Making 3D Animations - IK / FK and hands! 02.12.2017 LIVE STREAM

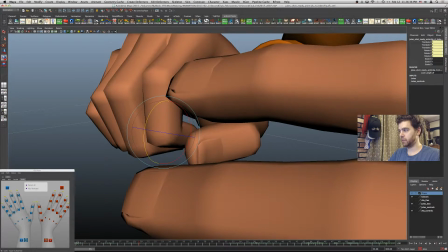[26:21]
You know how to like say that something's working or not.
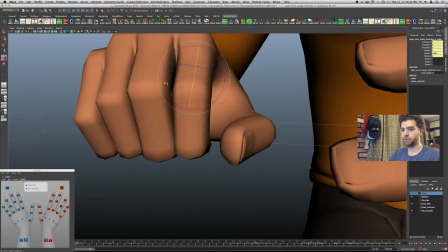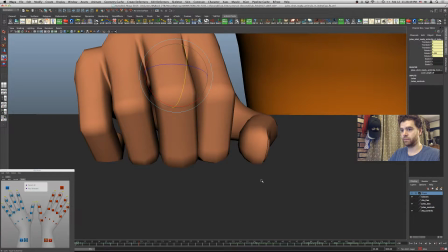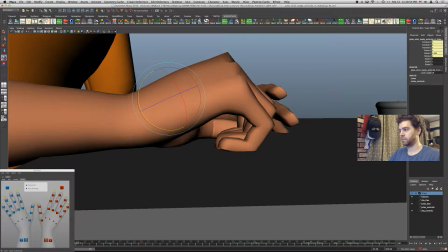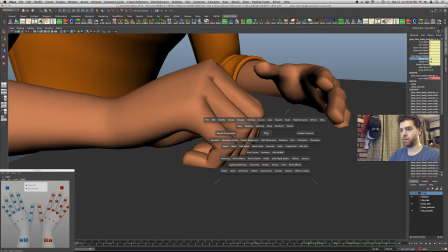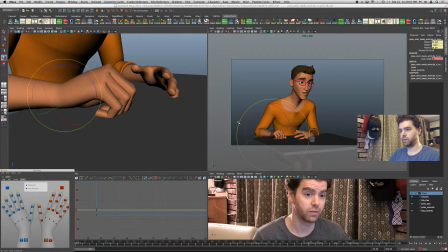[26:52]
I'm gonna rotate this a little bit.
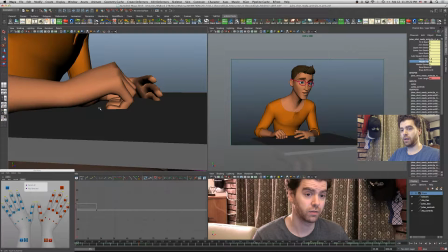[27:05]
So hopefully this will work. Sort of waiting for like there to be a video where, because I knew it would happen. Where I would have something that I'd sort of end up struggling with a little bit, something.
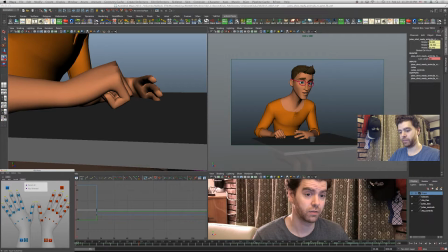[27:24]
So we'll find out if tonight is the night where don't make progress, or I do. We'll find out.
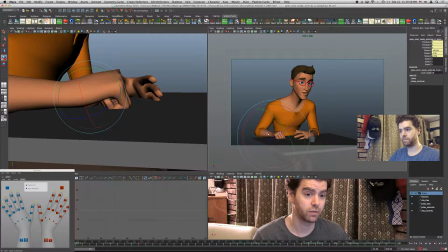Since this shift click doesn't seem to catch. I don't know if it's my mouse or.
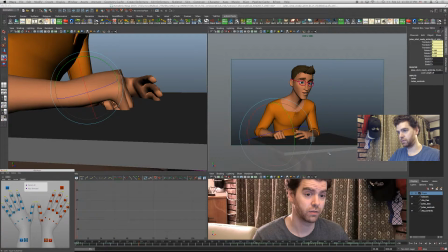So a little bit.
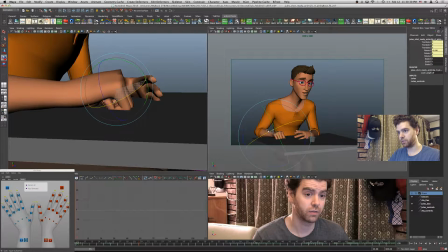[28:13]
Then I'm going to just see if I can rotate this in just a touch. To hide that pinky so it's not super.
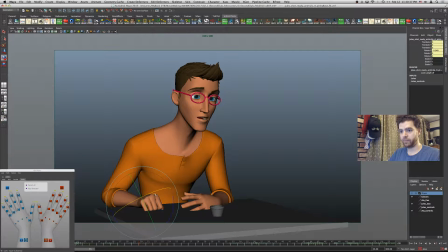[28:20]
I don't like that, so I don't like as much as here. I'll show you what I'm talking about better. So the pinky is sticking out like this, and I think it should be rotated in. So it's not distracting.
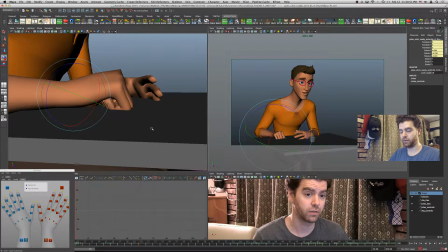[28:34]
And then sort of same with the thumb like I was saying before. I think really now the thumb is going to be in the way.
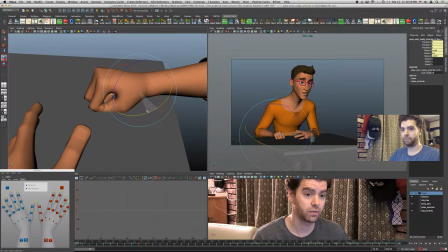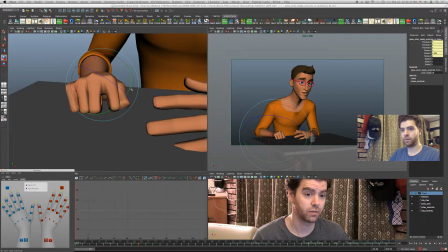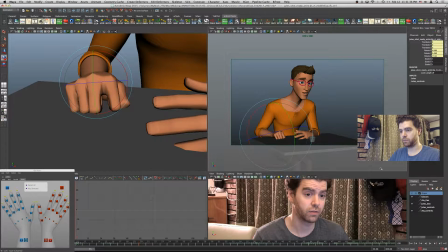[29:18]
I'm just trying to have a little variation to some of this strong joint, just so that it doesn't feel too static and awkward.
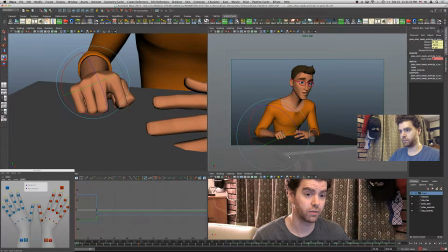Sort of thinking like
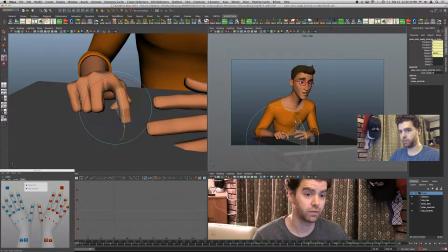[29:58]
fun to like do something more with this finger out. got very long fingers on this rig.
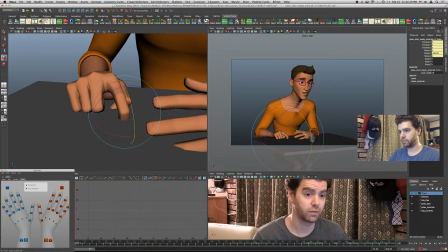Oof, that's not going to work.